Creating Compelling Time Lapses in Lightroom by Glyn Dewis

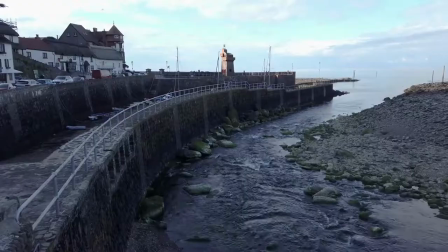That way, when it's on the front of the camera, it can keep detail in the sky when I just dial in the settings on the camera that allow me to have a little bit more detail in the darker parts in the harbour.
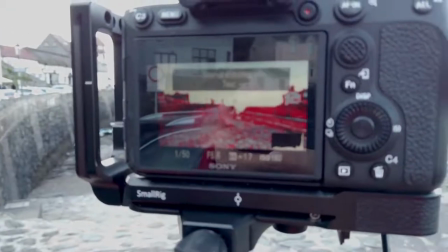And you can see here as well, I shot this at f5.6, so that way I'm not going to get any kind of mechanical interference within the actual pictures. It's going to be brighter and darker and get that flickering, which I mentioned about earlier on.
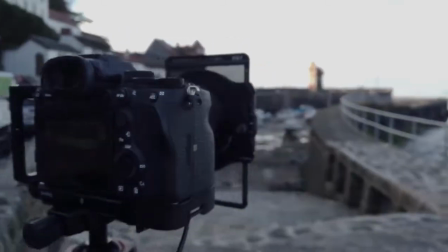And you can see here, actually, the focus peaking I mentioned earlier on, where all the red bits are what's going to be in focus once I've manually dialed it in. So once all that was up and running, it was a case of just pressing the shutter, activating it, stepping back, and letting the camera do its thing. Obviously, sitting there for a good few hours, we had a nice day. We had fish and chips, we had ice creams. It made it for a great, great occasion. So we'll jump forward now. We'll jump over into Lightroom so I can show you all those images that were captured.
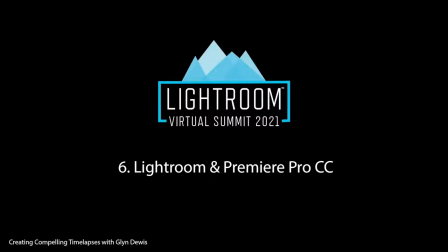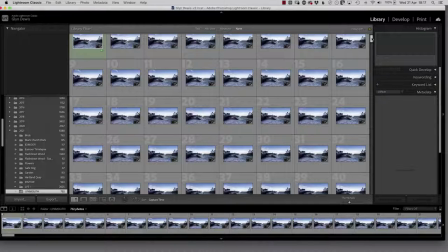All right, so all of those images now from Lynmouth have been imported into Lightroom.
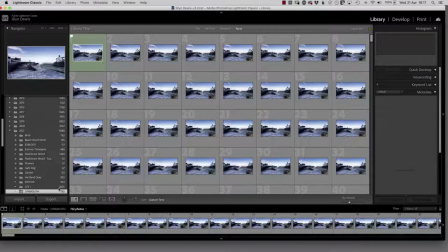You can see actually it says 732.
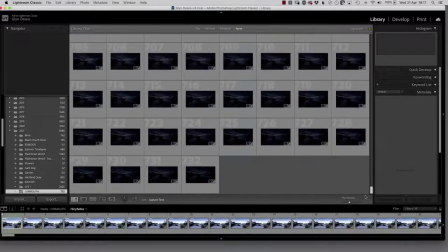The reason for that is because if I just scroll all the way down here, when we get to image 732,
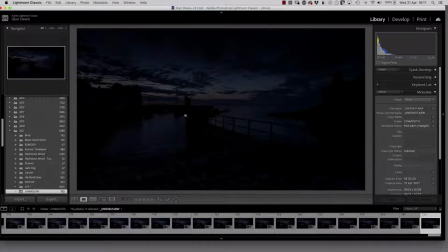the light was falling fast, the high tide was well and truly in, so I wasn't really gaining anything by letting the camera to continue taking pictures, another 228 pictures. You just wouldn't have seen it, so I just stopped the camera there and then.
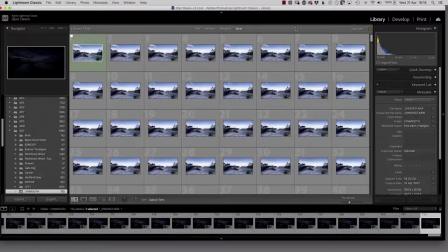But all these images now, I've done a little bit of an edit on the very first image, just a quick edit so that we know what we're kind of going by what we did last time.
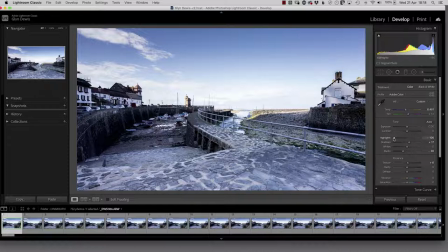This image here, I've literally just decreased the highlights because when the highlights were at normal, we lost detail in the sky. So I've brought that down a bit, added a gradient as well. And with that gradient, just reducing the exposure a little bit.
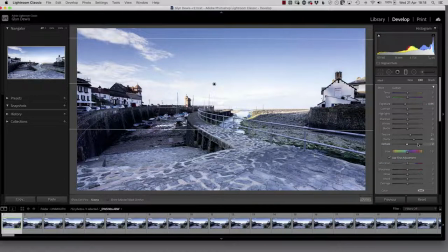Again, that brings in a little bit more detail of the sky, used a bit of clarity and a little bit of dehaze, which is great for skies. Although if you use it too much, again, it makes it a little bit too electric, which just doesn't look real.
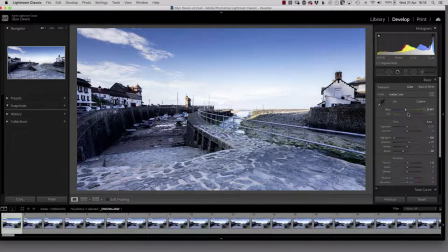Something like that. And then also just a slight increase in the color temperature. So we're taking just a little bit warmer, something like that.
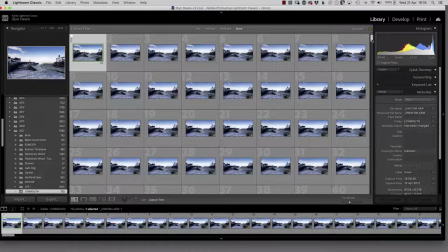Once I'd edited that image, it was then a case of once it's highlighted, scrolling down to the very last image, holding down the shift key,
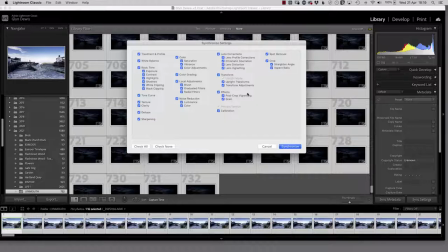clicking on that, and then using that sync settings command so that all those settings then are applied to all the images going across it. Obviously, you could spend a lot more time editing each of these because this particular time lapse goes from day to night. So you might want to edit them in batches just a slightly different way because of the way that light changes.
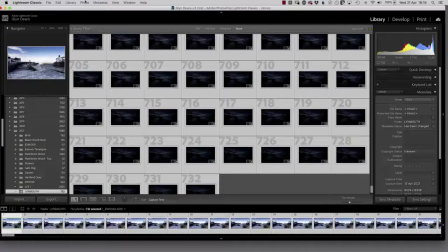But once that's done, we then just simply go to the file menu,
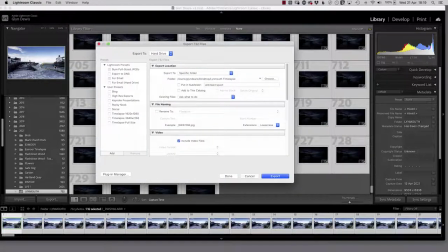choose export, and then we'll just export those out from Lightroom like we did last time with the very first time lapse. We'll get them out into a folder, but this time, rather than using Photoshop, we're going to bring them into Premiere Pro, which is my favorite way of creating time lapses.
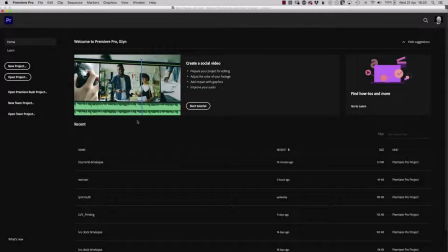Okay, so I've now got Premiere Pro open. So all I'm going to do is click on New Project.
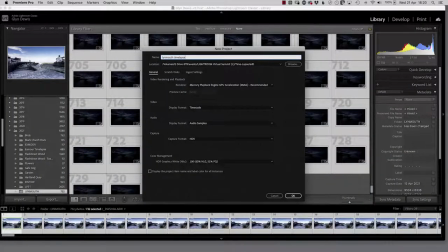And I'll just call this Lynmouth Time Lapse. And I'll put this just on my desktop for now.
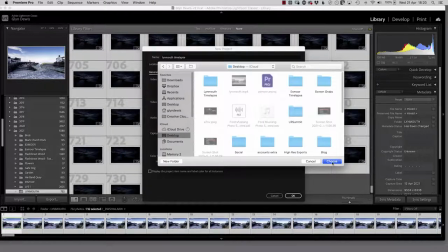So let's just navigate to the desktop. And we'll click Choose. And then we'll click OK.
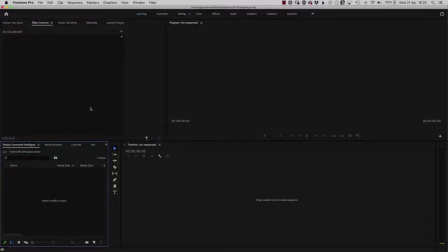This brings us into the main workspace for Premiere Pro. I'm then going to hold down the Command key on Mac or Control key on Windows and press the letter I on my keyboard to import all the images for the time lapse.
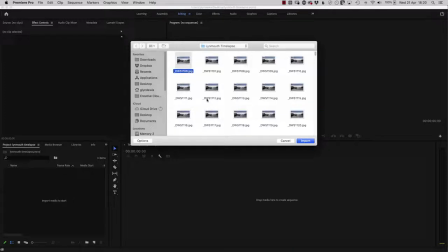Here's the folder where we've got them. I click on the very first one, but you'll notice this time there is no checkbox for image sequence. That's because in Premiere Pro, I just need to click on Options and then it appears. I can put a little tick in there so that Premiere treats all of the images in the folder as they're needed because they are forming part of the time lapse.
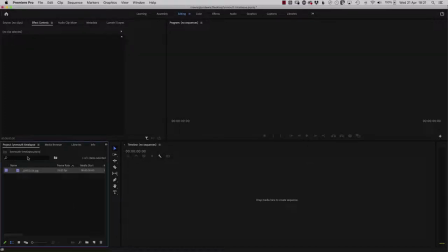We click on import, very quickly brought into Premiere Pro down the left hand corner.